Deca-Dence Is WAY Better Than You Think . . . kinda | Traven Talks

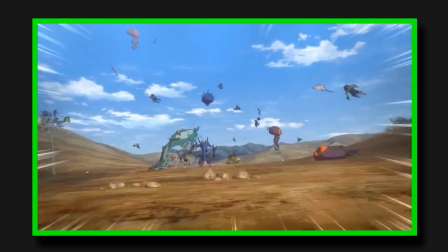(4:09)
Or even in the battles themselves as the arid wastes outside Deca-Dence's protection get swarmed by monsters and fighters alike,
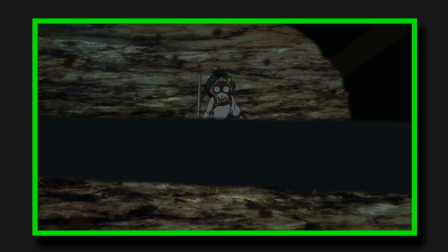(4:16)
fighting tooth and nail for their respective survival and whose stakes reach similarly tenuous heights,
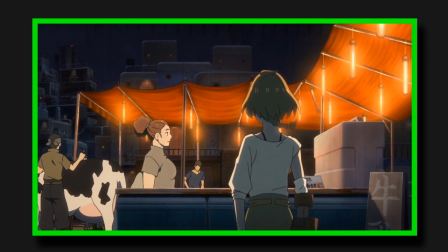(4:21)
as the series has no qualms about leaning into the brutality such fights involve and the mourning that follows.
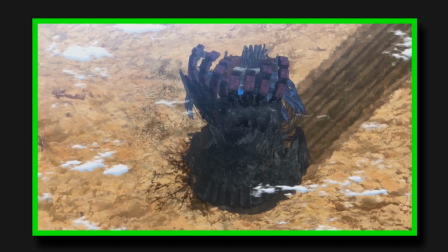(4:27)
Though, at least for the former details, it's not something I think always comes across well,
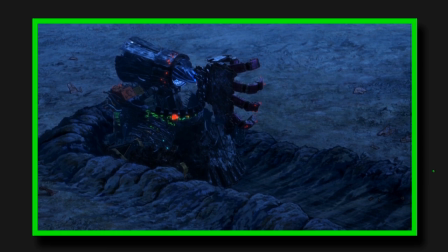(4:32)
as the lack of detail both in the behemoths themselves and in the landscape surrounding them makes it hard to get a proper sense of their size,
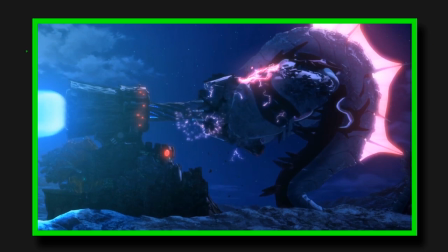(4:39)
which I think is only made worse by some floaty camera placement that makes them feel more like miniatures than proper giants.
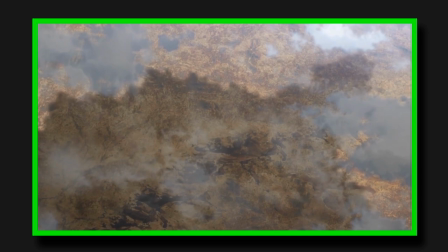(4:45)
That said, there's still a grand weight to Deca-Dence's world and its design that gives it an almost epic quality,
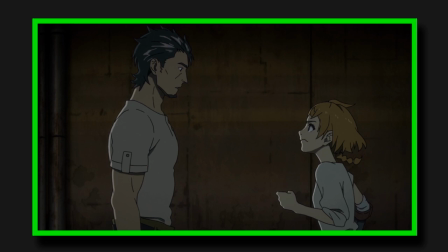(4:50)
in the ancient sense of the word, that simultaneously makes its characters feel so small in comparison to the gargantuan constructs around them,
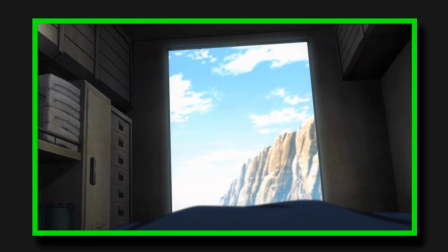(4:57)
and yet makes every action they take feel so important and impactful. that intensity is only heightened by the artistry with which the series is rendered,
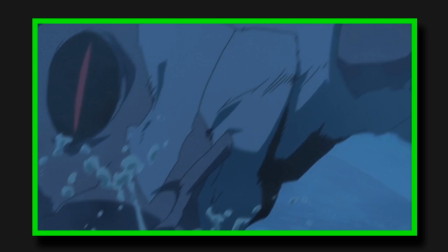(5:06)
particularly in its animation. Every fight is filled to bursting with sweeping camera shots, high-octane action,
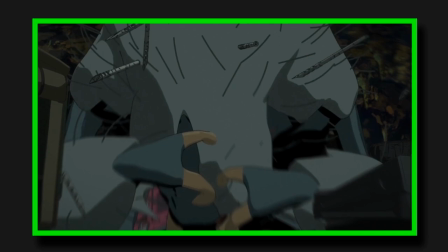(5:11)
and an incredible sense of speed and momentum that takes advantage of the free-floating nature of its combat to pull off some stunning work.
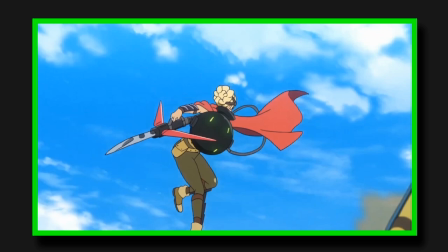(5:18)
The Gadol themselves, despite the awkward 3D look, are just as well animated.
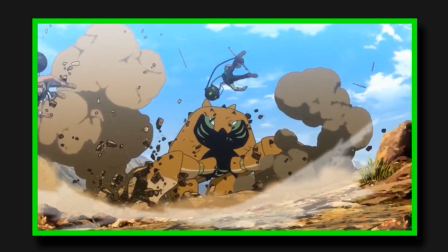(5:22)
And as an interesting side note, I think their particular movements complement the characters' maneuvers quite nicely,
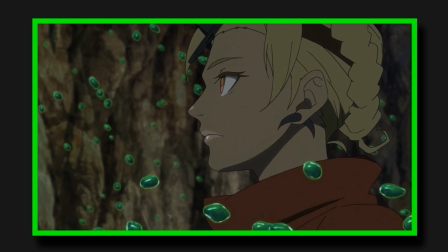(5:27)
as their brute force swings and charges starkly contrast the elegance of their human opponents.
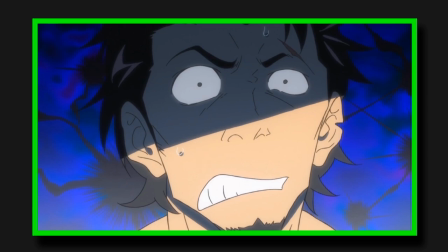(5:32)
But it's not just in the action that the animation shines, as that same level of skill can easily be seen in the show's smaller moments,
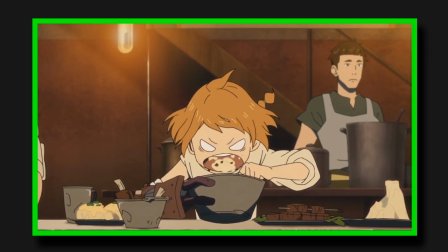(5:38)
especially in the expressions and body language of the characters themselves,
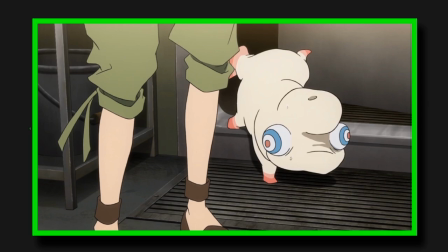(5:42)
particularly Natsume, who honestly just got every best goddamn face you can imagine, and, well, everything Pipe does.
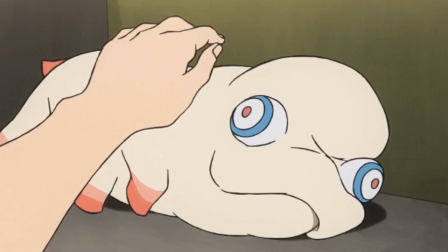(5:49)
I mean, just look at him. Takes a pet like no problem. That's a great beluga whale looking whatever the fuck he is right there.
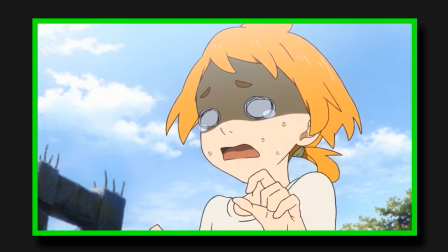(5:56)
I just adore Decadence's animation. But if there is one place where I think it falls short on a technical level, it's in its characters.
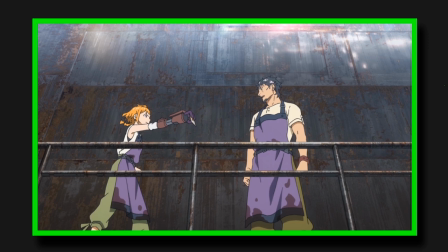(6:03)
Not because they're badly written, in fact, I think the show's core appeal lies in how well-crafted the main cast's respective personalities are,
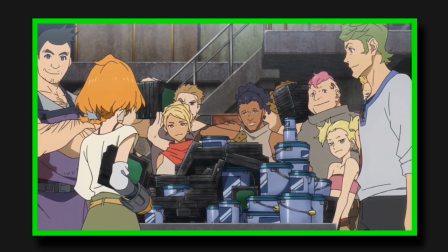(6:10)
and the dramatic tension that underlines their relationships. But in the way so much of its supporting cast gets left behind.
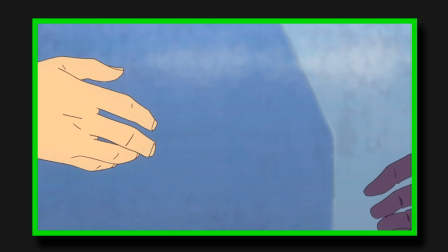(6:16)
It's understandable since many of these characters are only meant to act as background tropes, like bullies, bickering couples, badass siblings, creeps, etc.
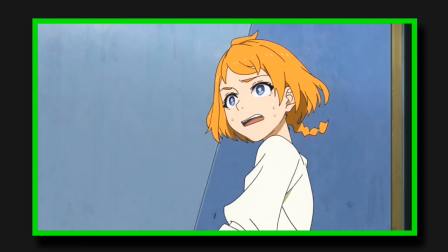(6:24)
But there are lots of little details that hint at so much more going on under the surface
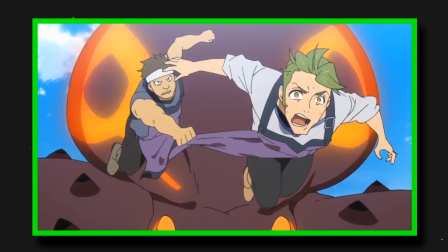(6:29)
of their respective psyches that I think could have been developed into something far more substantial,
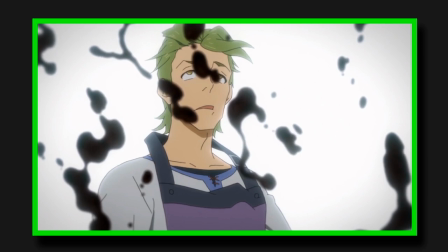(6:33)
like how getting caught in a battle and watching one of your friends get slaughtered might affect the bravado of the
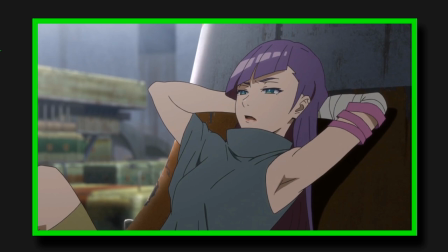(6:38)
concerningly assertive quote-unquote ladies' man, or the nod it gives to the deeper complexity of the popular bully than what was initially presented,
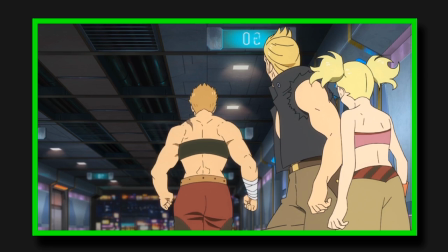(6:45)
or even just a deeper dive into the experiences that makes one particular tanker so blunt to younger members of the power.
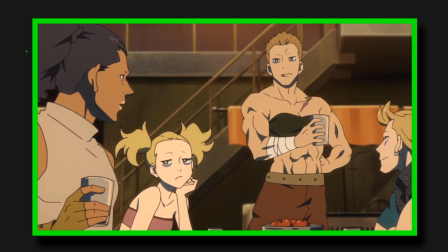(6:51)
I just think it's a bit disappointing that the show never really goes any deeper into these characters than the surface level impression of the respective archetypes it introduces them with.
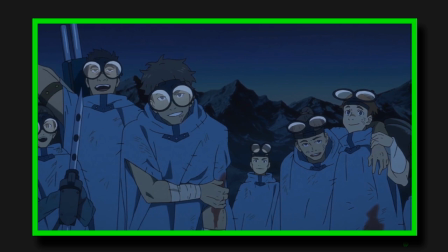(7:00)
It's a small thing, admittedly, but it's something I think could have added a lot more weight to its narrative.
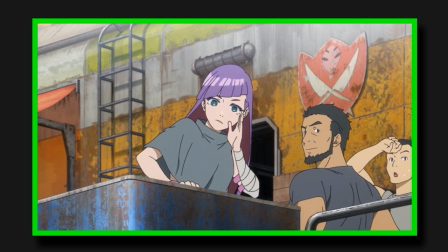(7:05)
And while I understand they probably had to get cut for the sake of getting everything into a 12 episode run,
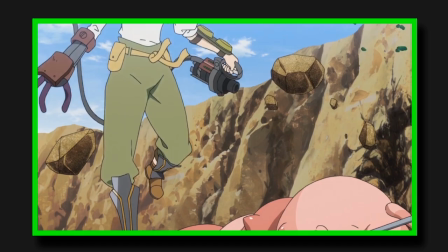(7:10)
it doesn't change how disheartening it is to see them all get left by the wayside.
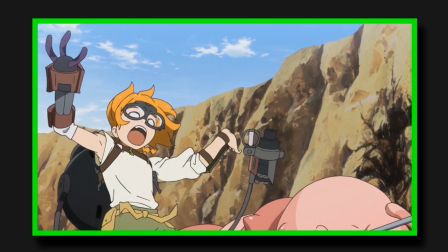(7:14)
But even with that in mind, I think Decadence's production is filled with all kinds of quirky details that add to its technical appeal. Though I feel like I'm forgetting something here. Hold on. Tachikawa and Tsunoki's history, did that. Gushing over Pipe, did that. Natsume being like a YouTuber, maybe later.
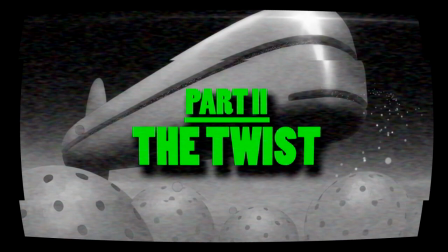(7:32)
Oh right, the corporate cyborg dystopia! So, in episode 2, Decadence reveals that its world is actually a video game, but not a virtual one.
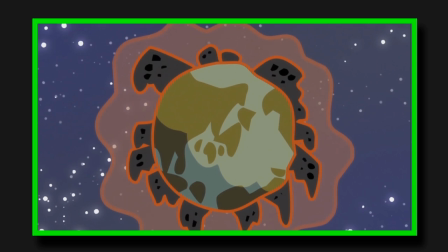(7:46)
You see, in the late 2400s, as the world's air became too polluted for humans to live in,
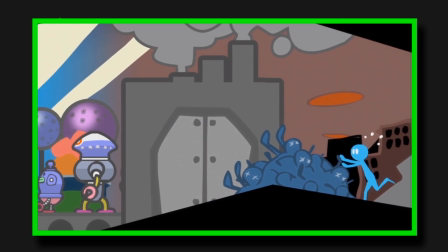(7:51)
the global corporations at the time mass-produced a range of cyborg bodies for people to survive in this new atmosphere.